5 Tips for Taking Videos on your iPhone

Hi everyone, you're watching Video Tips and Tricks. In this video we're going to go over the 5 best tips for taking videos on your iPhone.
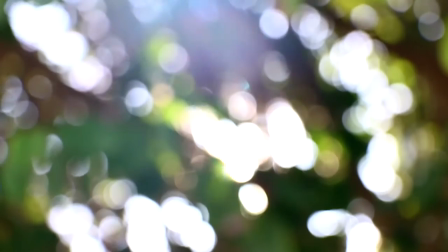Let's start with tip number 1. Know your lighting. Lighting is a really big key to videos and can help aid or hinder the quality of your video.
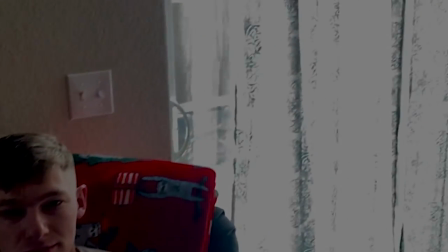Videos made in dim lighting create confusing shapes, and your viewers are going to have a hard time focusing on the subject.
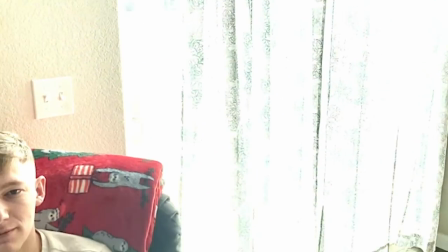On the other hand, it's important not to have too much or too bright of light, otherwise it can create the same effect and wash out your subject to the point where you can't see anything.
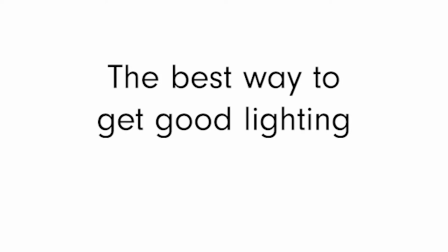The best way to go about getting good lighting is to find areas with good lighting.
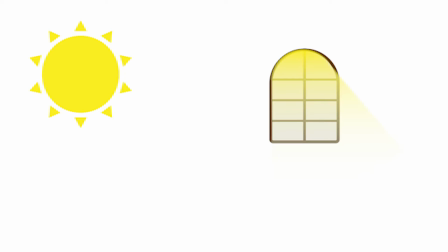Finding natural light is the best and it can be as simple as sitting in front of a window with your subject facing the window so the natural light illuminates their face. If you don't have a window handy or if it's too cramped or cluttered you can also try to make your own light.
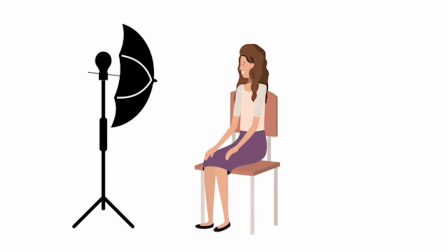There are several types of studio lights that you can find online or in some stores or if you have a few lamps around the house you can use those too.
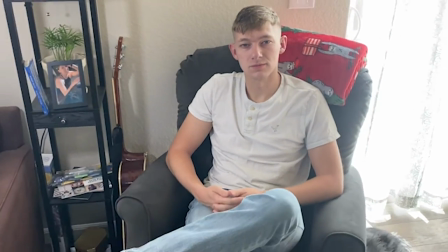Here's what it could look like with studio lights. These are some ones that I found on Amazon, and there's others that are smaller and easier to transport.
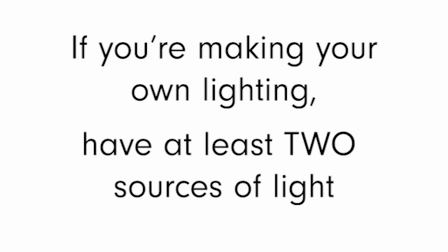If you are creating your own lighting, it's sometimes helpful to create at least two sources of light.
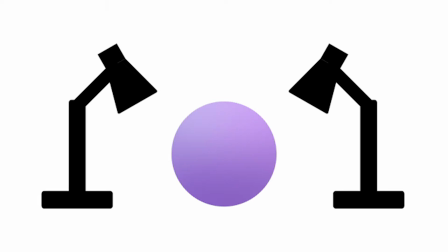Having one source can create harsh shadows that can be distracting, but having two sources of light at different angles can balance this out and make it look more natural.
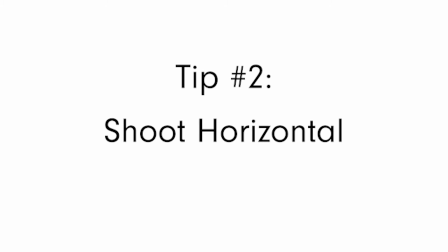Tip number two, shoot horizontal. Almost all videos are made for horizontal.
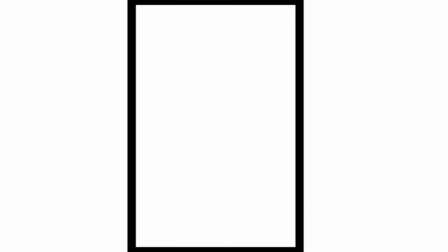If you think about it, have you ever watched a movie in vertical view? You lose a lot of information that way.
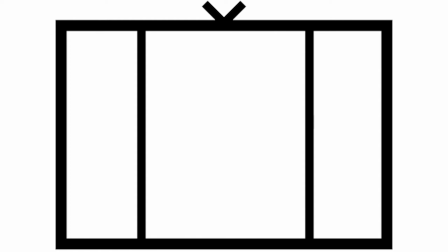It's always best to shoot horizontally because it's easier to crop your video to fit a square screen, like Instagram, than it is for you to stretch out your video to fit a regular screen.
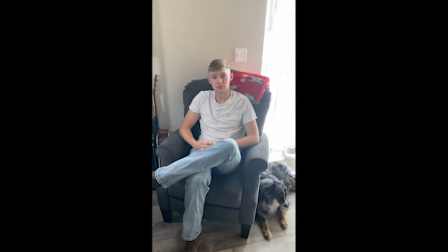This also gives you room to add elements later in your video or adjust the crop to get the right angle.
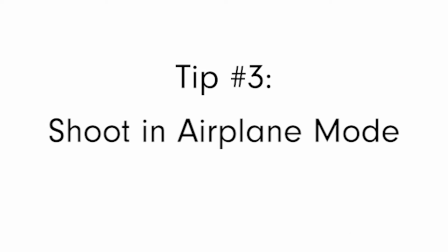Tip number three, shoot in airplane mode. A good video can be quickly ruined and cut short by a simple phone call.
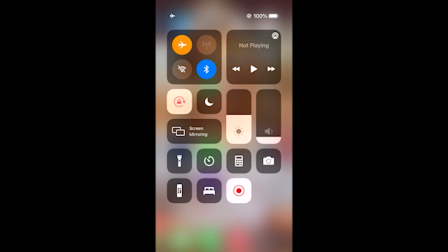One way to minimize this is to put your phone in airplane mode to get rid of notifications that may cause unwanted sounds, buzzes, or worse, cutting your video short.
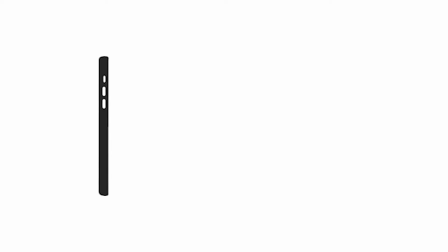Tip number four, test the settings. iPhones and smartphones may not be the best video cameras out there, but they can do a lot more than people think.
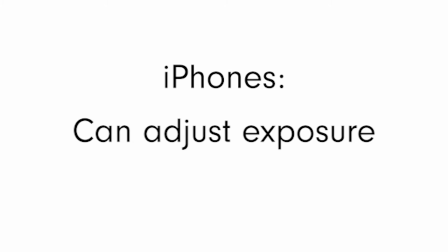Your phone can change the exposure settings for your video.
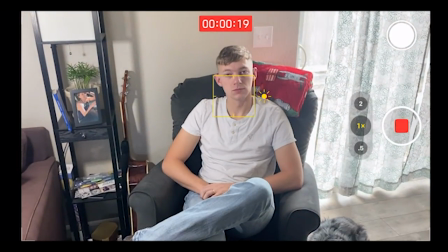If it's too dark or too light in your area, you can change the exposure by tapping on the screen until a yellow box with the sun next to it appears.
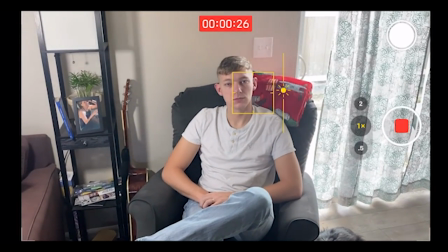From there, if you slide your finger up and down, you'll see the sun icon move up and down.
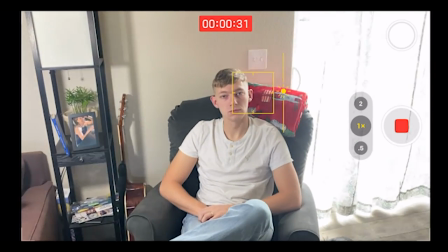By sliding the sun up, you can make the exposure brighter, lightening your video,
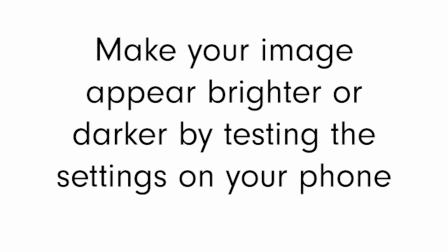and vice versa for sliding down the sun icon to darken your exposure, making your video darker.
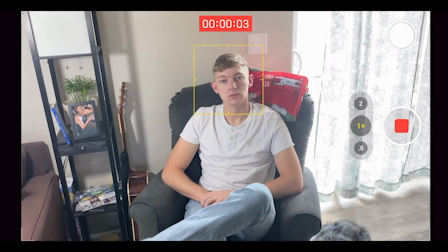Your phone will automatically focus on what it thinks is the subject. Usually it's whatever is moving or whatever's in the center of your video. If it's having trouble guessing what you want it to focus on, you can tap on your subject to refocus your camera.
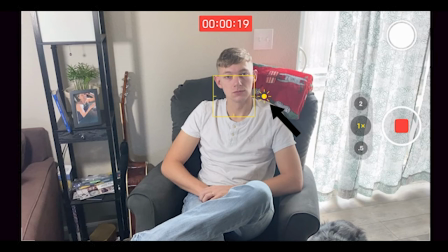This also automatically adjusts the lighting settings as well. Another useful tool that the iPhone can do is exposure and focus lock.
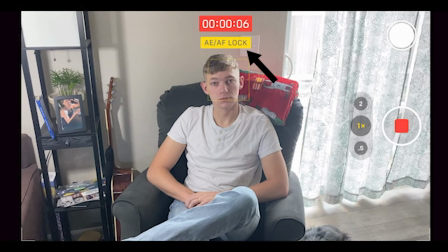If you tap and hold with one finger on your screen, you can lock the exposure and focus.
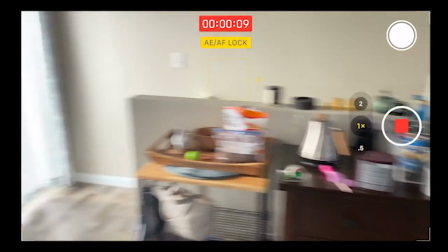This is handy if you're tracking a subject in your video or if you're moving your phone around an area since it will prevent big exposure differences in
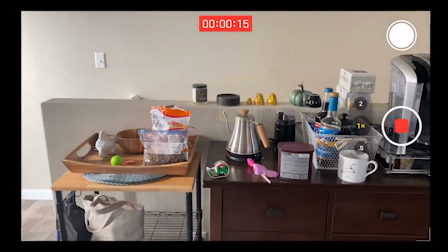the video and prevent the camera from refocusing since every time that you move it the phone is trying to guess what your subject is,
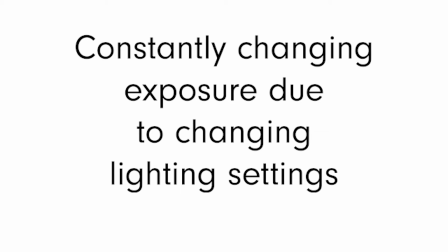so it's going to be changing the exposure up or down depending on the lighting settings to try and get the right settings for you.
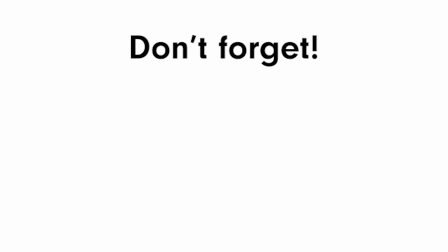With that being said though, you'll need to remember that if you do the exposure and focus lock,
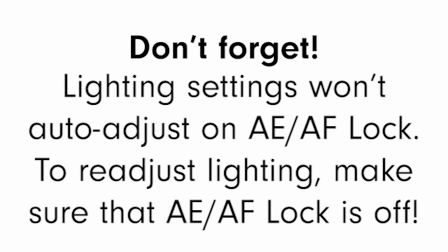your camera won't auto focus or auto expose, so make sure you do a test run before you shoot anything for real. Tip number five, stay steady.
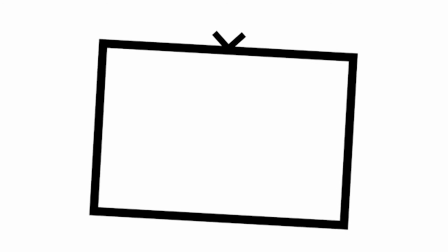Rocky and constantly moving videos are hard to keep up with and cause some people to stop watching your video. Here's a couple of helpful tricks to keep your camera steady. Trick number one, prop it up against something that's not moving.
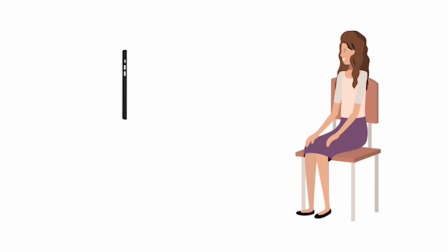If your video is an interview style where you're talking to the camera or someone else is talking to the camera, propping it up against another object is a great way to keep your camera steady.
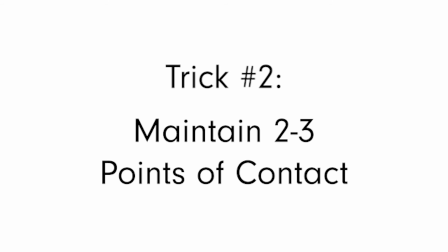Trick number two, maintain two to three points of contact.